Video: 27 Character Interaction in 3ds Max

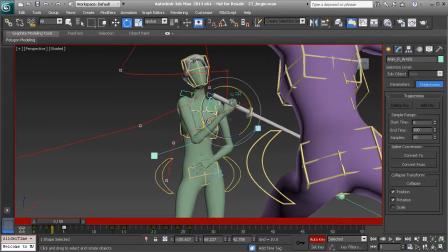482s
great so that's looking nice it'd be a good idea to take a look at our trajectories also so let's go ahead and take a look at what they
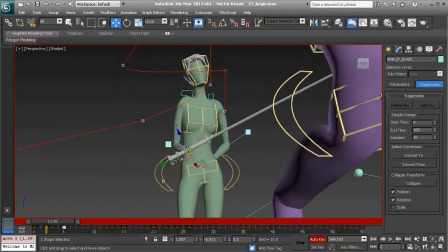490s
tell us on frame two we can go in and bring the arm in a bit more here as
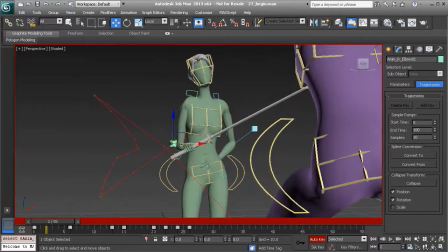500s
a result we may want to grab the elbow and bring that out great
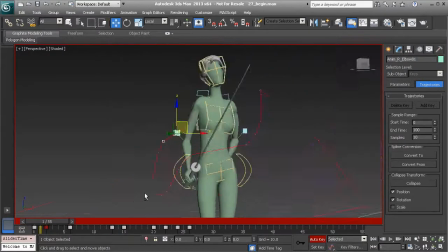Great, now on frame one, I'd also like to angle the sword down to
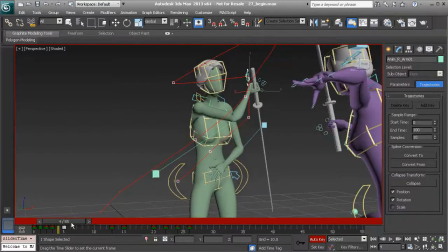522s
smooth out the movement between zero and five, great,
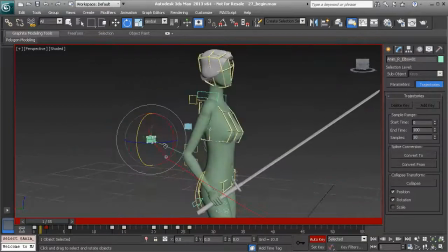534s
alright let's now go ahead and tweak the right elbow on one, just go ahead and bring that out a bit,
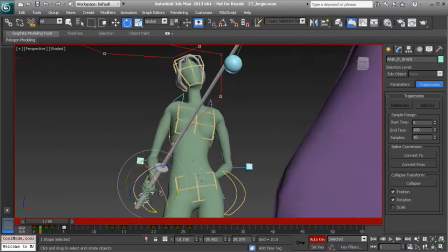543s
then I'd like to just do one final tweak to the wrist on one, so that kind of slanted down,
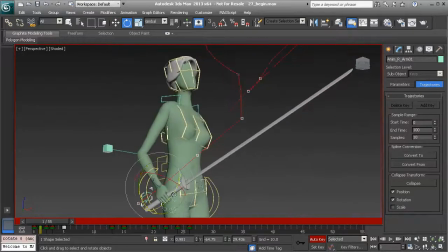553s
it was up too high.
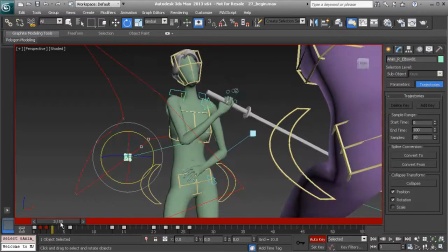559s
Going back to the right elbow, you can see how we'll start to get
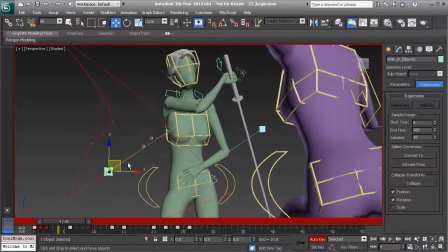566s
some weird elbow bends around four, so we'll just go ahead and bring up the elbow a bit to fix that,
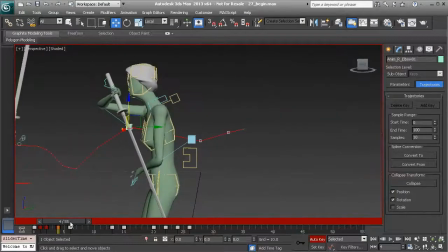574s
and there we have it. So that looks nice. Let's go ahead and take care of the left arm.
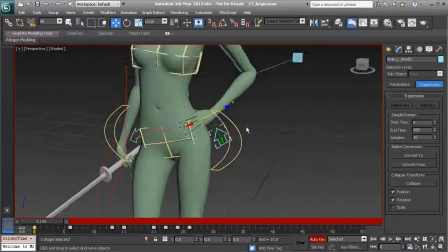583s
So selecting that control object, we'll start from zero. Okay, so first frame looks good.
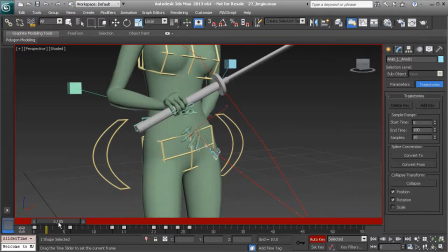590s
Let's go ahead and move forward. You can see how we're getting some intersecting.
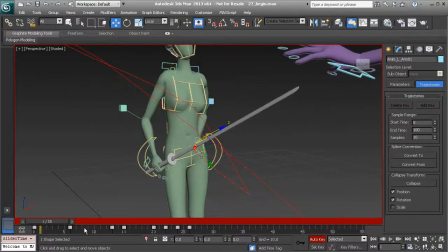596s
And what I'd also like to do with this is delay its timing a bit so it doesn't appear
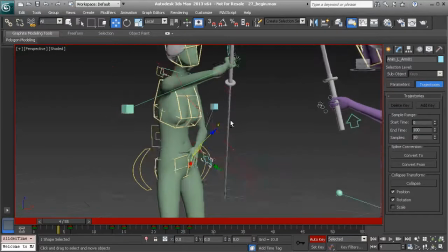601s
to happen the same time the the blade blocks the attack so I'd almost like to just delay this key on six just one frame down to frame seven and then we can add an in-between
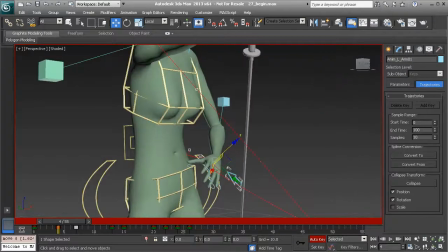615s
on four where we move the left arm away from her hip and then just rotate the wrist down great
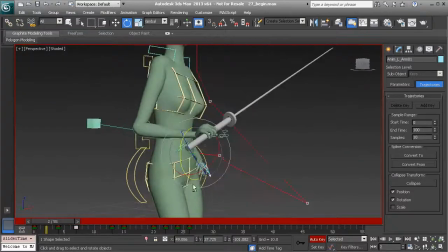628s
so you can see we could add another in-between on two so it's just a matter
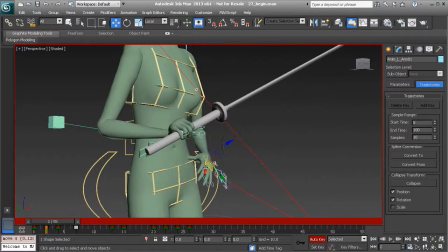635s
of making sure the hand doesn't intersect with the hip when it comes forward.
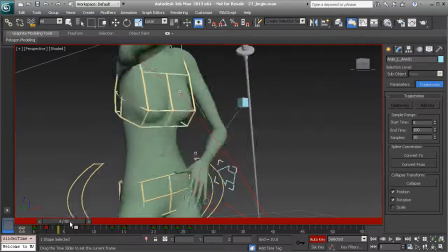642s
So that looks nice.
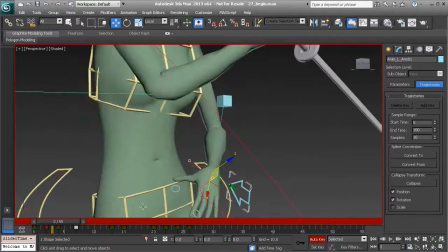647s
At that point you can start to tweak the fingers, so I'll go to the thumb, and
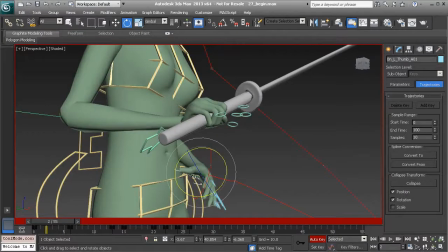654s
on two I'll just go ahead and rotate it forward.
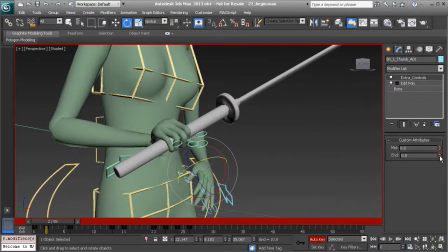660s
Heading over to our Modify panel we'll just go ahead and zero out those thumb channels and maybe add a slight bend,
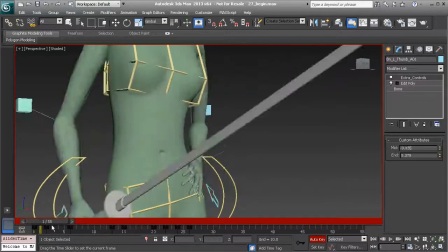670s
just to loosen it up a bit great so
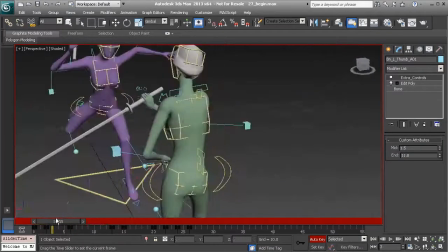679s
things are looking really nice let's go ahead and take a look at the attack frame once again just to make sure we're good
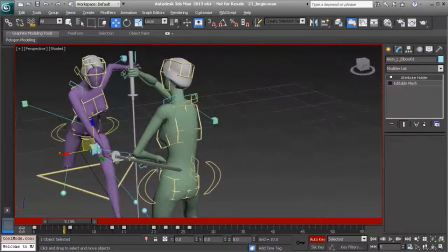684s
to go here it looks like the left elbow can be brought in some on five so i'll go ahead and take care of that just
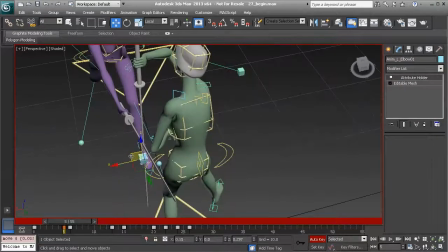691s
translating it in we do the same thing on six spring that elbow in some more And we are good to go.
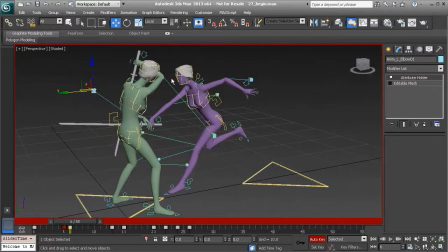706s
So we've managed to take care of the first part of our heroine's animation as she comes in to block the attack. And that's looking very nice. Can go ahead and play it back.
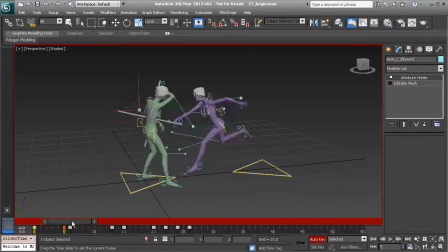721s
Great, so by the next lesson we're ready to start working on the anticipation to her counter attack.